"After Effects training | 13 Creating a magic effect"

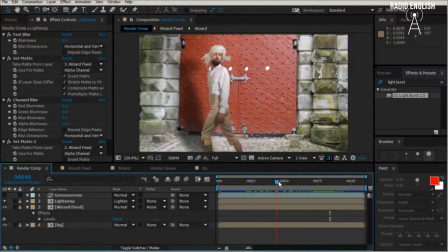5s
So we're almost done with our wizard comp. We're just going to add one final finishing touch, a magic effect when he zaps his wand.
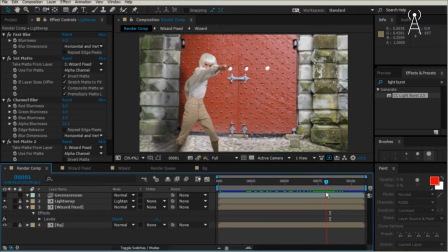12s
So the first part of this magic effect is we're going to animate a ball of light shooting out of the end of the wand. So let's figure out where we want that to start. Looks like frame 80 would be good. And to create this effect, we're going to create an adjustment layer and use lens flare.
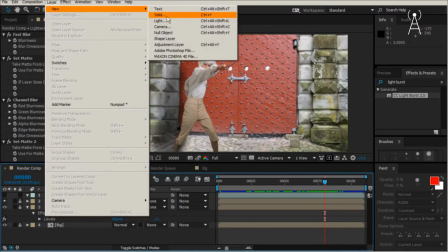28s
So let's go to Layer, New, Adjustment Layer, and we'll call this layer Lens Flare.
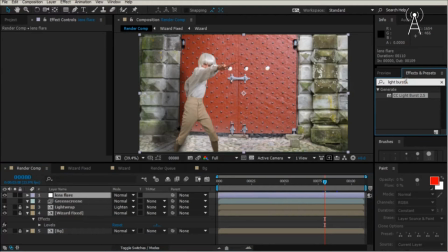37s
And we'll apply lens flare to it by typing in lens flare to the effects and presets to find it for us.
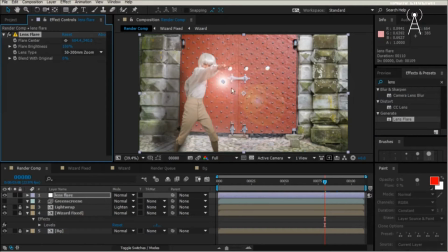43s
Comes right up, double click on it to apply, and we're going to animate this lens flare to come shooting out of the wand tip. So let's move the center of it to go right over the tip of the wand and set a key for it on frame 80.
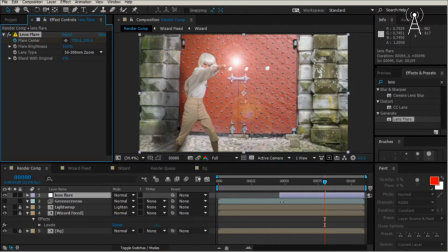57s
Let's also have it start on that frame too. So move the endpoint of the adjustment layer to start in frame 80. Now let's go forward in time to frame 88.
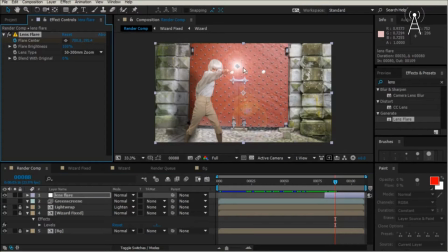68s
Zoom out, select flares to see the center, and let's move it off screen. So now let's also have it end on that frame too, frame 88. Move the out point of that layer to frame 88.
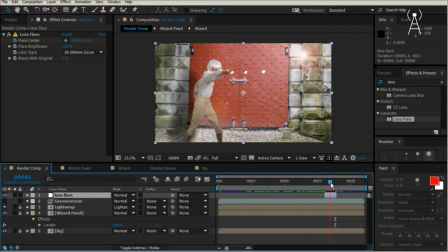81s
So now it shoots off screen. So now to make it more dramatic, we're going to animate the flare brightness so it looks like it's coming right towards the camera. Let's go to where it starts on, and we'll increase the flare brightness to 135 and set a key for that.
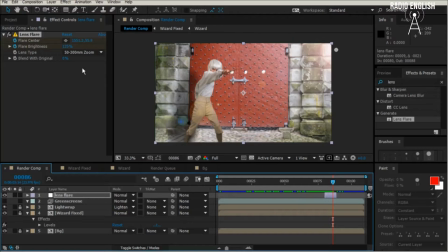97s
Now let's go forward in time to where it's just about off screen and crank up the brightness so it looks like it's coming right at us.
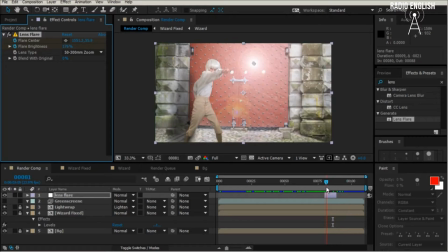108s
Cool. So now to add even more power to this effect, we're going to add another adjustment layer with another effect on it called Light Burst.
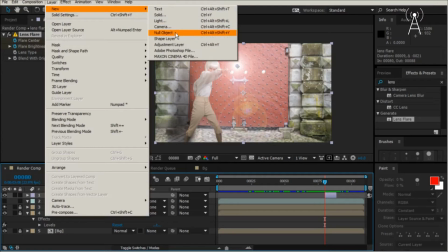116s
So go up to our Layer, New, Adjustment Layers, and we'll call this one Light Burst.
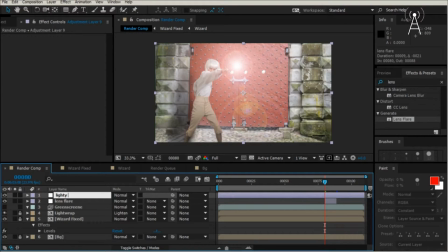And move it under the lens flare, and we can find Light Burst by typing into our effects and preset window, Light Burst.
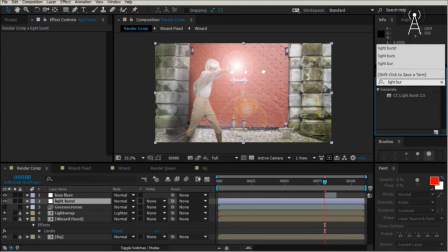137s
Should come up right up, and double click on it to apply. So this gives us a really cool effect,
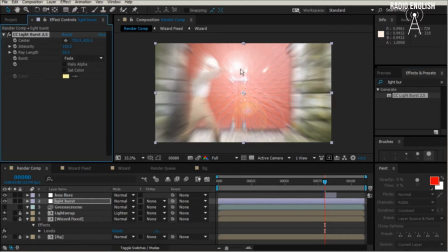144s
and we're going to animate the center of it to be right over the wand tip. So it looks like all these power waves are coming right out of the wand.
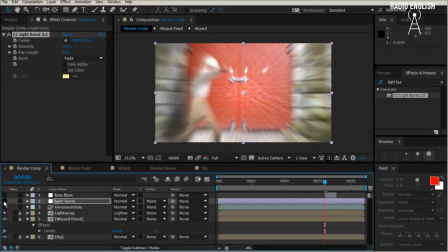151s
So let's turn off the lens flare, turn off the light burst for now, zoom in,
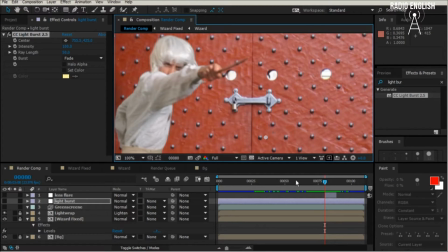155s
and let's go back to frame 79 where we want it to start, and we'll move the light burst center to be right over the wand. And let's also move the endpoint of the light burst adjustment layer to start on frame 79 as well.
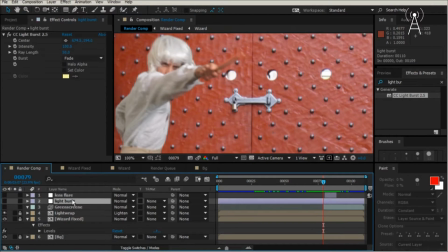172s
So now with that light burst, oops, I picked the wrong layer here. Not green screen, but light burst. Easy mistake to make. Now with light burst selected, we are going to animate the center of this light burst to follow the wand tip. So let's have a set a key on frame 79.
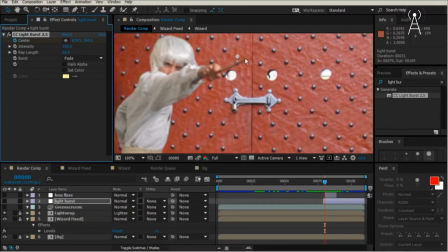191s
Now move forward by hitting page down, and we're going to animate this light burst to follow the wand tip. And we're going to do this to about frame 85.
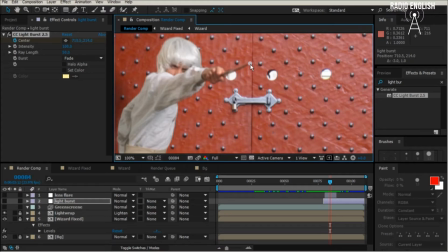204s
So keep hitting page down and keep animating the tip, the center of the light burst effect till we get 85. So now it's following the wand tip, and we're going to have this layer end on frame 85 as well. So let's move that endpoint to frame 85 to end there.
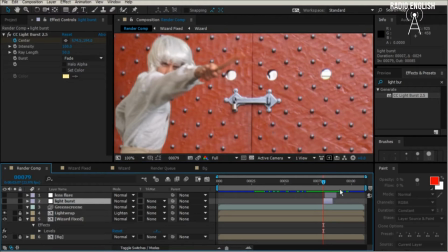222s
And now we're going to animate the intensity and the opacity of the light burst effect so it comes on strong and then fades out. So turn on the light burst,
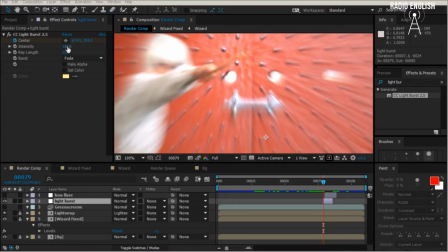233s
and on frame 79 we're going to increase the intensity to 170 and set a key for the intensity.
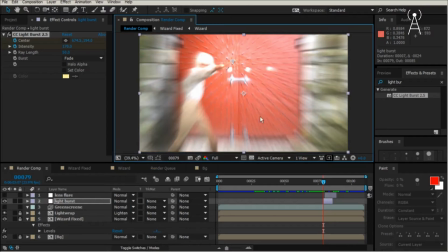242s
And let's make this fit so we can see what's going on in the whole comp. So it comes on really strong. And now we're going to go forward in time to frame 81.
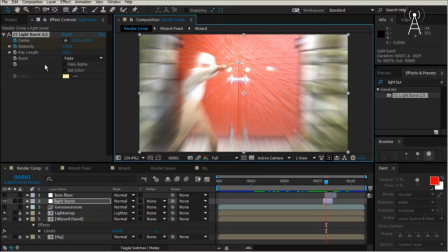252s
Just going to hit page down to get a few frames forward, and we're going to decrease the intensity to 50. And we'll set a key there automatically. So it comes on strong and fades out.
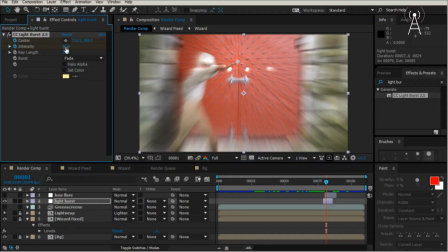264s
And then on top of that, to add another layer of fading out, we're going to add a little opacity adjustment. So let's go on frame 81. We'll set an opacity key. So hit T to show our opacity variable,
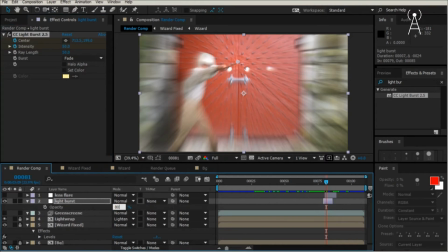279s
and we'll bring this down to 80 and set a key there. And then we're going to go forward. Let's see, actually we want to set that in frame 79.
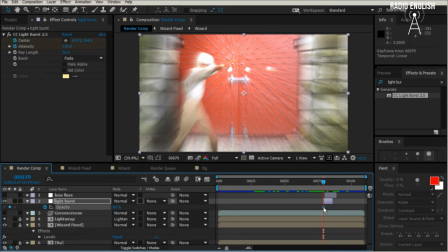292s
So go backwards and move this opacity key to frame 79.
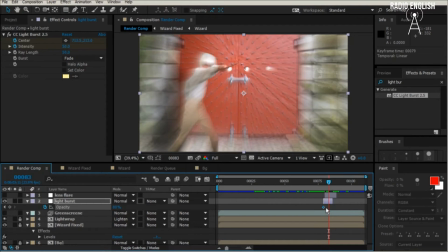297s
And then we'll go forward to frame 84 and set it to 0. So it comes on strong, adds a little extra kick there.
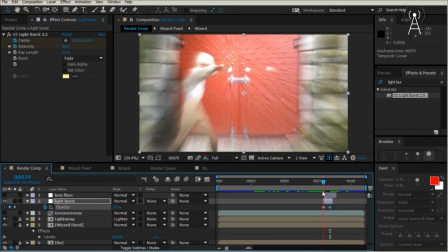312s
So now the only part of the effect we still have to do is one more exposure adjustment layer, and we're going to light up all the stuff that's going on behind this.
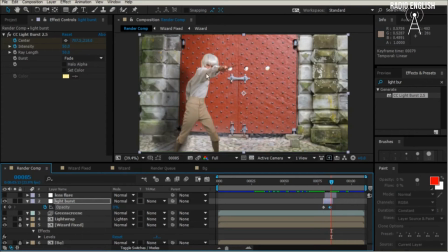321s
So it looks like the light bulb is lighting up the scene and really integrated into the shot.
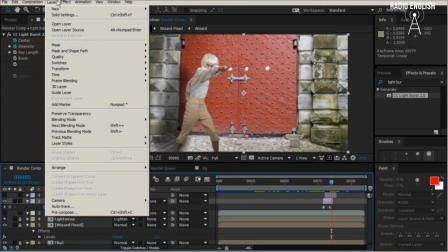326s
So let's make another adjustment layer, layer, new, adjustment layers, and we'll call this one exposure.
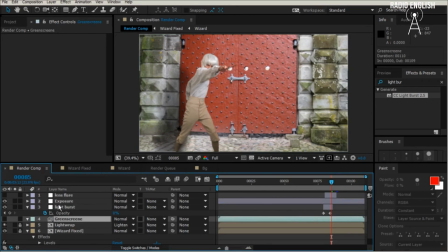337s
We're going to move this below the light burst effect,
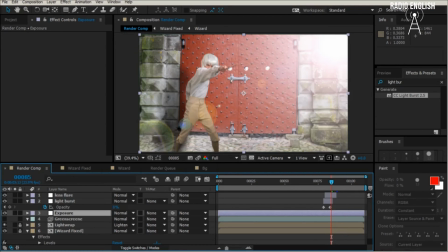341s
and we're going to set a key for it. Well, first we have to apply the exposure to it.
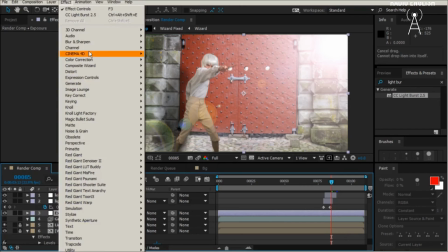349s
So go up to Effects, Color Correction, and hit Exposure.
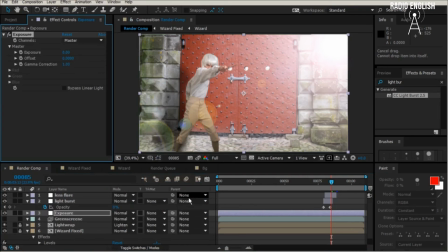357s
And now we can set a key for it. So let's go to frame 79, and we'll set a key at 0%.
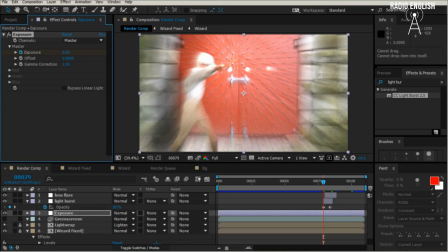366s
So it hasn't lit up anything yet. Now we're going to go to frame 81. And we're going to crank this up to about 1.92. So it gets really bright.
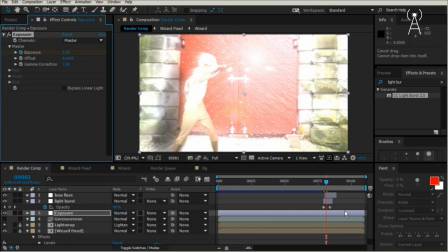383s
Set a key automatically for that there. And then we're going to go all the way forward to frame 100.
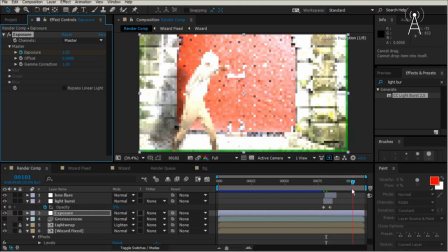390s
And we'll have it fade off slowly by hitting 0.
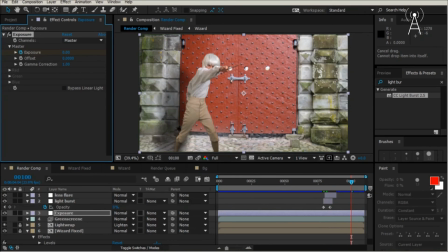394s
So it looks like the ball is receding in the distance and the light is getting less and less as it goes along.
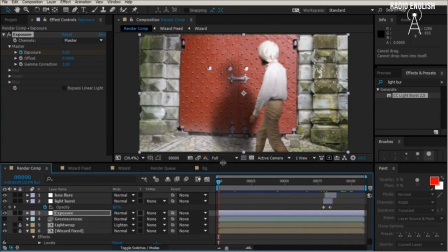400s
Okay, so let's make our comp really big. And we're going to RAM preview this and see what it looks like.
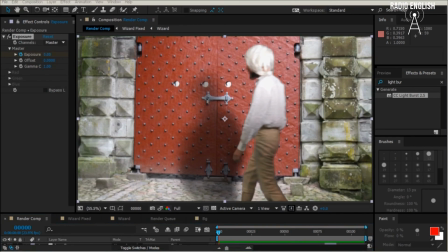408s
And hit 0 to RAM preview.
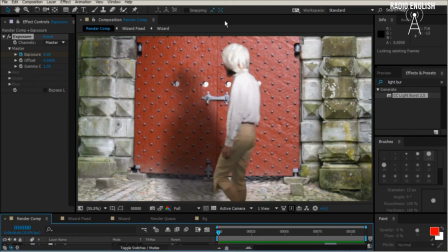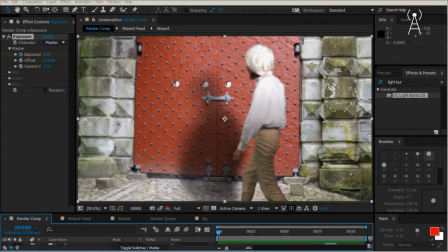416s
Cool. So now you've learned how to make a cool magic effect using lens flare, light burst, and exposure. And you've also learned how to key a really difficult green screen and get a really nice looking result by using multi-part green screen technique.